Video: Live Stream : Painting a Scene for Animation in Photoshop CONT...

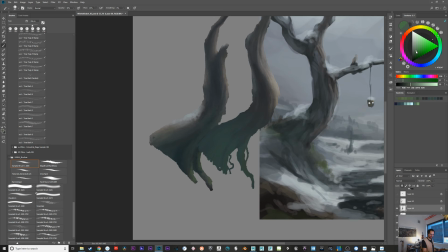[51:30]
Anyways, what I gathered from that for me is because I tend to gravitate towards black and white first because I'm not a very confident painter. But that idea of painting it black and white first, a little bit, and then throwing your color in so that you actually work from it.
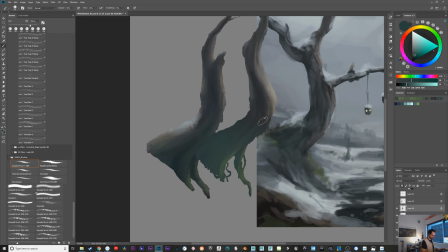[51:50]
It's kind of like what we just did a little bit, is that you're starting with really rough shading first,
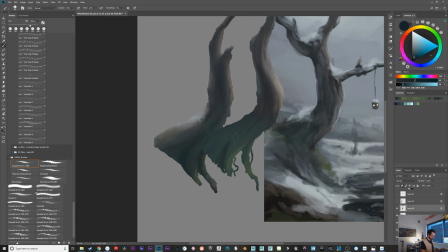[51:55]
and then you have color, and you're just kind of committed now to start working with color because you put it in. So that's kind of what I'm doing here, but I was a little inspired from that, from his video today.
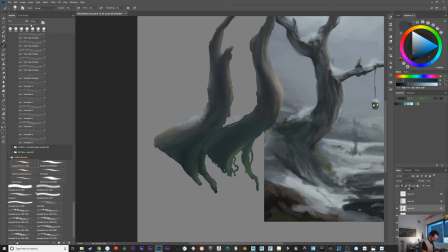[52:08]
But I still like, really, I do really suck at painting. I really struggle with painting. I want to be better at it for sure. Okay, so let's imagine here we're going to get this, and we'll probably get a little bit warmer because this should be a bit of wood or something.
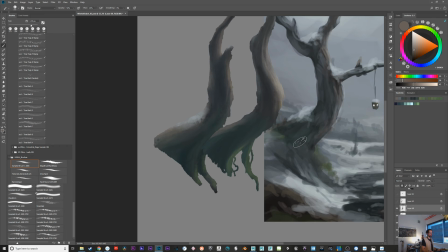[52:25]
We'll see. I'm not sure. Maybe this is moss. I feel like maybe on the back of the tree it should be lots of moss and snow.
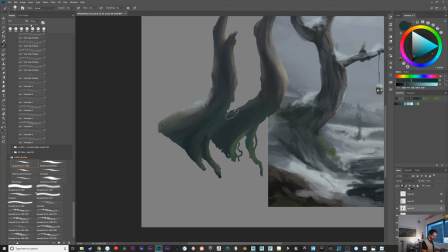[52:33]
Oh, you found him on DeviantArt. Cool. This stuff's really good. I just ordered one of his workshops. Let's grab is if our moss is kind of this green. No, moss would be more like this color.
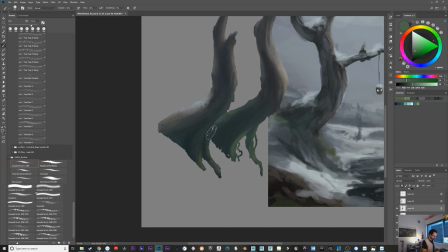[52:48]
But towards the sky, it would be cooler and grayer, I imagine, like this. There's just not much color in it. I'm thinking maybe we'll put moss on the back of the tree. I'm not sure. We'll figure it out.
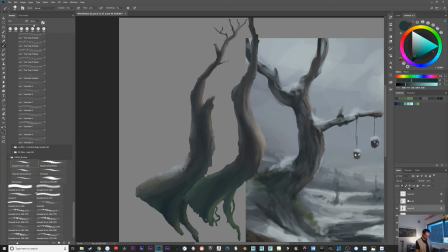[52:59]
So let's, I want to tackle this other tree again and get a little more of a nice flow on it, this front tree, or this one back one. Let's get some of our flow back on this tree. I feel like it's missing a bit of flow. Now that we're finding our rhythm a little bit.
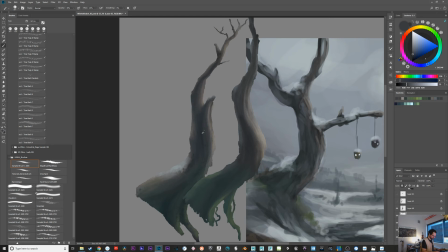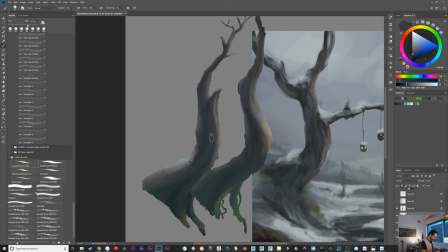I feel like that guy's painting, what's his name, Marco Bucci or Bucci? Yeah, Bucci, it's probably Bucci, I don't know. But I feel like his style is very, very Renaissance-y, painterly, especially for digital.
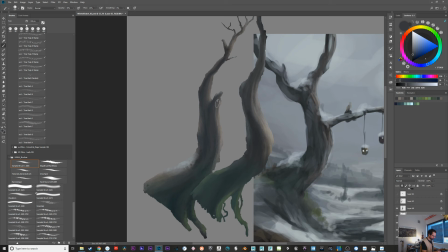[53:42]
It's rare to see such a level of expressiveness in painting, in digital painting. He feels like he's really quite grasped the concepts of painting. Okay, so let's go here. I'm gonna cool this off. I think anything on the backside, we're gonna go cooler.
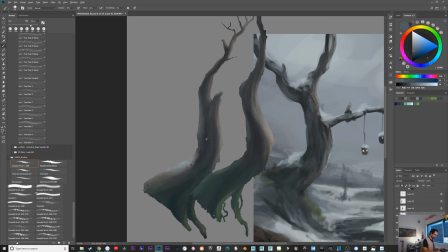[54:02]
We don't wanna go warm. We wanna go really cool into the grays, into the blues.
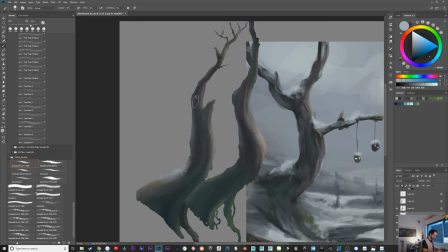[54:07]
Warm on the sun, more on the sun side, and then nice and cool on the backside. Like, we need light on the backside and we need light on the sky facing side, but we don't want it to be warm.
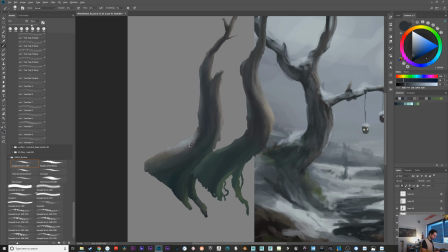[54:21]
We want it to be cool. So it's more reflected. It's like reflected light from the sky and the clouds. So even here, this, even if there was snow, which we're gonna delete for now, we don't want that to be really warm because it's not in sunlight.
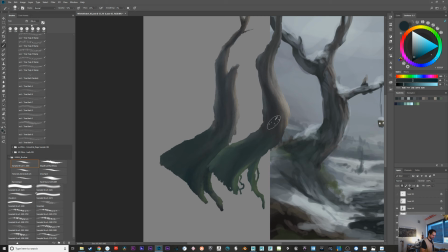[54:34]
It's not in direct light. So I'm just gonna kill this off for a second. Oops. I'm keeping my brush opacity at about 50%. Have any of you guys ever tried painting with just like a really simple brush? I guess a circle or something like that.
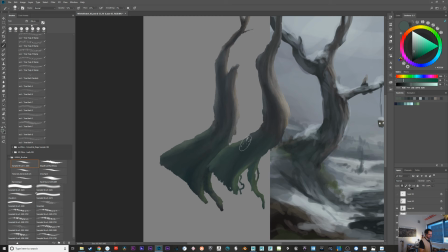[54:54]
I tried it with this when I first painted this. It was like the first time I ever really let myself paint that way before.
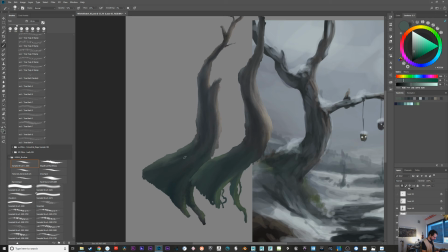[55:01]
It was interesting. I'd never done it, and it was kind of cool. Let's double check how much of this we're going to see. A lot. This one definitely needs more detail. This is probably, this piece here is our most likely our most detailed piece.
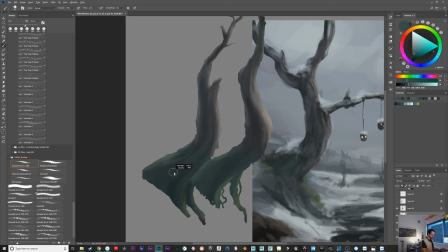[55:21]
Brighten that up, green it up a little bit. So do you like that method, Pachelovic?